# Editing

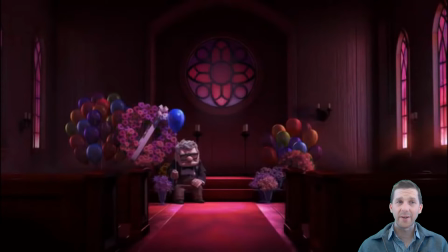769s
Right, the last editing technique that we're going to look at today is called the graphic match. Now, the graphic match involves a transition between two shots that look alike at the transition point. And so it shows the audience that there's some sort of connection between these two things,
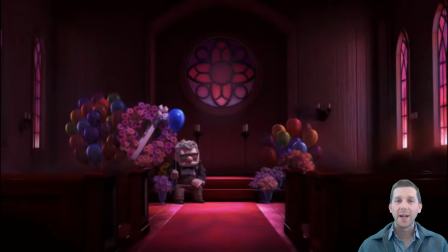786s
and it encourages the audience to wonder and guess what that connection might be. So watch this transition from up, and then we'll have a bit of a talk about the purpose of this particular graphic match.
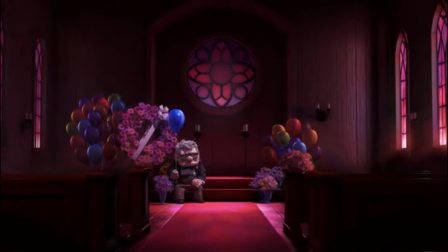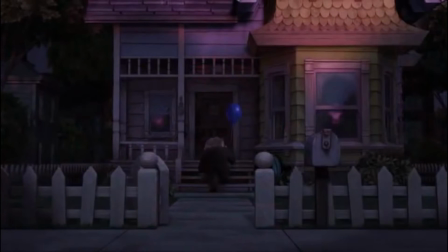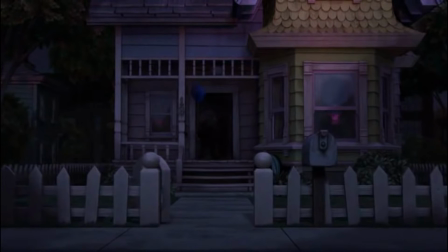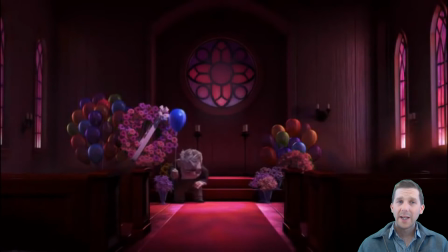819s
So this graphic match revolved around the character Carl. He looks and moves exactly the same in both shots.
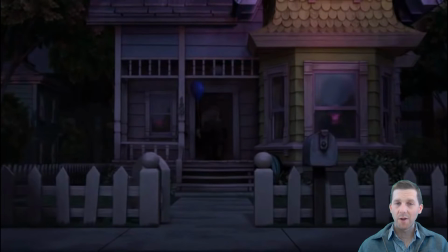828s
However, his surroundings change completely, even while he stays the same, and that prompts us to think about the meaning of this transition.
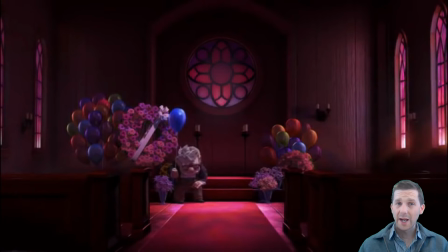837s
So the first shot is of his wife's funeral, and the second of him is walking up the steps into his house.
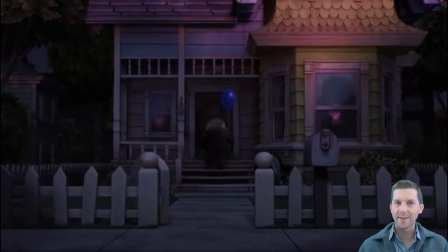844s
So we're forced to realise that now he's walking into an empty house without his wife. She doesn't live there anymore.
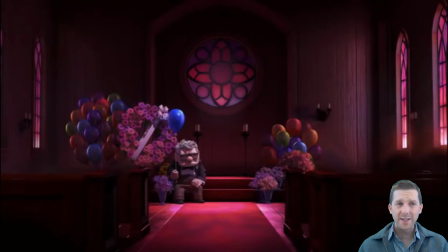851s
And that kind of invokes a sense of loneliness and makes the scene even sadder than it was already.
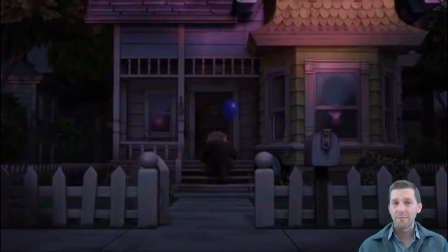859s
So these ideas of emptiness, loneliness and sadness would still be present without the graphic match, but perhaps less noticeable.
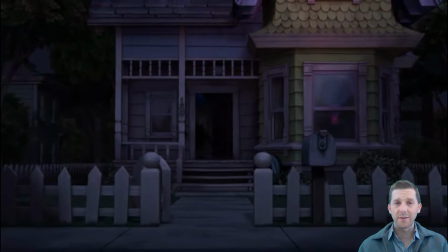868s
So the graphic match highlights or accentuates the sadness of this scene.
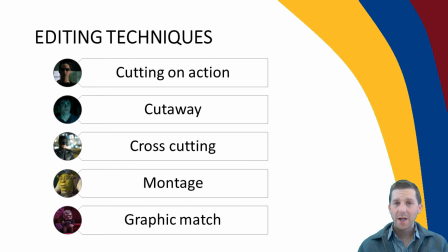873s
We've not covered every editing technique in this video, but you should have a firm grasp on a few different types of transitions. And when you see a transition in a movie, maybe you'll be able to start thinking about why the editor chose that particular transition.
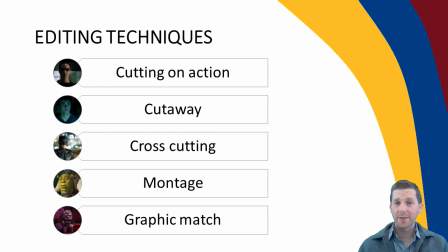891s
So you might be able to discuss how it helps unpack the themes or sets the mood or even just helps tell the story. Make sure To consolidate your learning, you download the PDF activity from the description below, and you can also check out the other videos in the series.
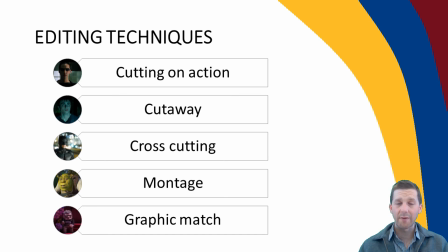910s
Don't forget to head over to our rival channel, Al and Robbo's Amazing Maths and Science channel, for all things maths and science. Thanks for listening. We hope to see you back soon.